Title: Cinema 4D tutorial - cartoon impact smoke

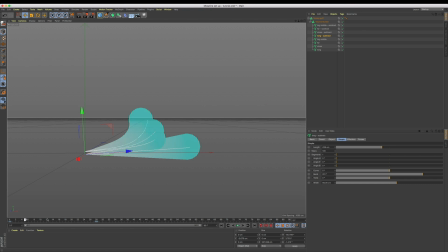(4:13)
And now when I scrub through the timeline, we're not seeing any of our geometry generated and this is because the animation is a perfect match. So for our duplicated Mohs blinds, let's grab the keyframe set at frame 0 and drag it along to start at frame 10.
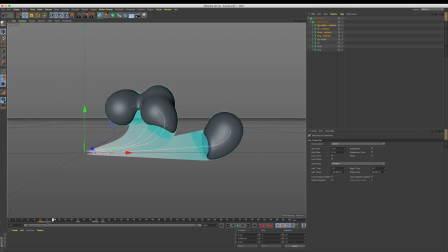(4:28)
We're going to leave the finish position set where it is. And now when we watch this back, we can see our smoke begin to grow before it starts to disappear. Okay, we have this taking some shape, but when our smoke disappears, I want it to break up more randomly.
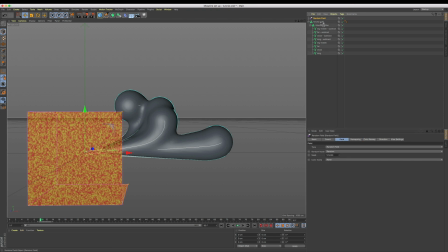(4:42)
So let's come up to Create, Field, Random Field, and drop that into our Volume Builder. Again, underneath our smooth layer in subtract mode. You may find it easier to disable your Mohs blinds for a second to focus on the noise, but what we are essentially aiming for is the noise to capture our entire smoke shape.
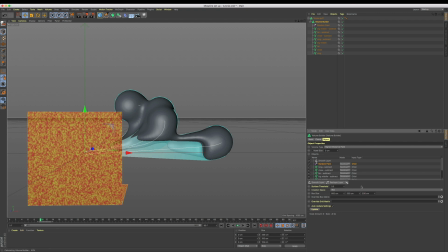(5:02)
For me, having it in box mode set to a size of 600, 200 and 200 did just that.
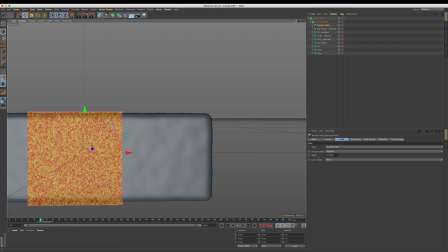(5:09)
I also changed my random field into a noise mode and increased my scale to 160.
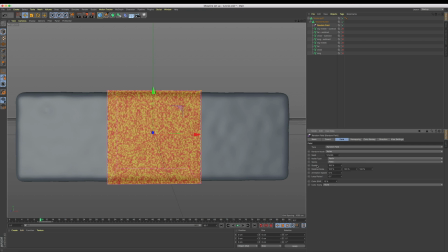(5:15)
Lastly, you may need to reposition your MoSplines to be positioned within the noise.
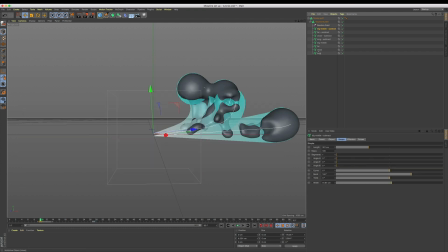(5:20)
Now when we re-enable all our MoSplines, we can see our noise subtracted from our smoke shape. But what we want is for this to only break up as it starts to disappear. So we can turn our noise off for a second and find the moment our duplicated splines start to eat into our shape,
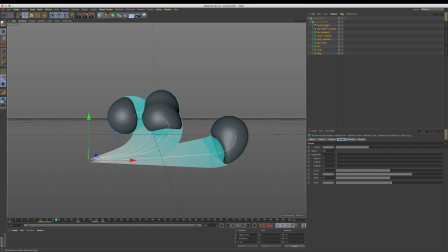(5:37)
and for us right now, that's around frame 10. Let's select our random field and jump into the remapping tab.
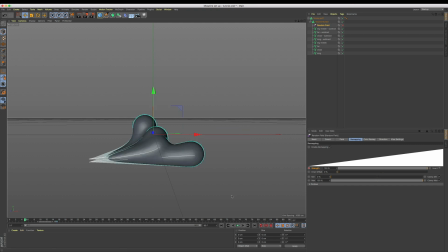(5:44)
What we're going to do is animate our strength over time. Let's add a keyframe around frame 15 with the strength set to 100%. Then at frame 5, let's pull it back to 0% and add another keyframe. We now have this animating up over the time that our shape begins to disappear.
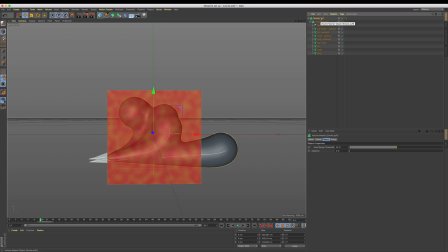(6:02)
So now that we have this all set, let's right click and bake it as an olympic file so we can watch it back. And now when we hit play, our smoke starts to build up before disappearing into the atmosphere.
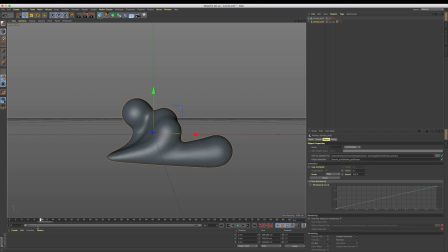(6:16)
The really fun thing now is we can simply offset the animation to start whenever we like by using the offset value within our Olympic file.
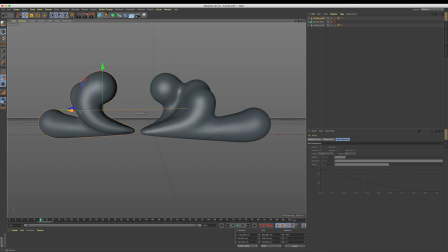(6:24)
And that's it, we have our smoke animation set and easily duplicatable to set wherever we like.
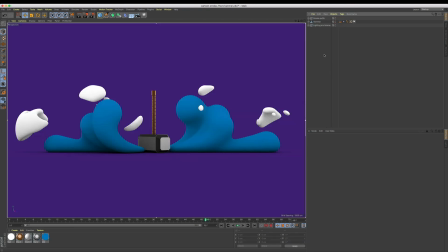(6:31)
I've got this little example scene set up here that I want to share a fun technique that I've been having a play with. I'm using the standard renderer with ambient occlusion enabled for those nice contact shadows plus sketch and tune for the shading of Thor's hammer.
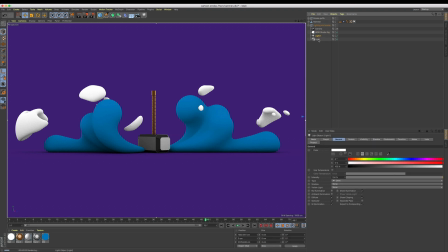(6:46)
I've got Grayscale Gorilla's HDRI studio in the scene plus a couple of standard lights just for that sketch and tune shader. I've also got my interactive render region turned on so we can get a little preview of our final render there.
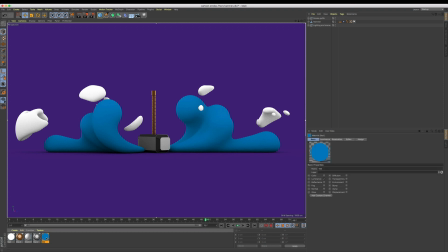(6:59)
Now focusing on our smoke texture let's open it up and you can see we simply have our luminance enabled, which is driving our color. Now this looks all right. We're getting some definition in our smoke shape, thanks to the shadowing from that ambient occlusion.
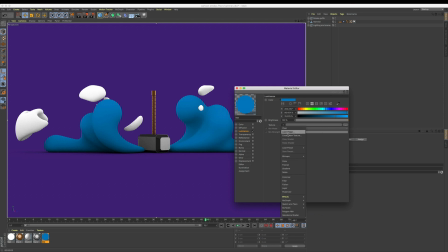(7:14)
But let's try something. In our luminance texture menu, let's add a fresnel. You might be familiar with using a fresnel to create reflection falloff. Well, we can use it in the exact same way for color. By default, this looks a bit crazy, but let's change our mix mode to add and lower our strength to 30.
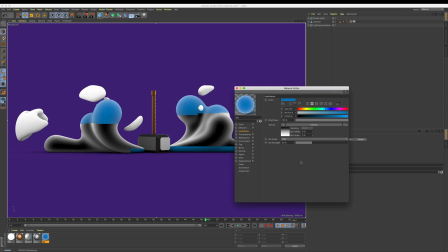(7:31)
Now our smoke has this fun backlit look all thanks to that fresnel. We can even dive into our fresnel and change that white value to a lighter tint of our blue or whatever color object you're using and this is just going to make the look far more subtle.
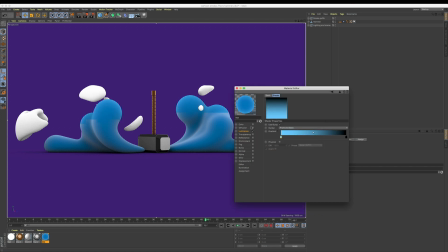(7:45)
Well I hope that was a bit of fun. I hope there's something you can take away from it. I know it's been a minute since we've caught up but it's always fun for me when we do. All right thanks guys. I'll see you again soon this this whole thing the handsy series get handsy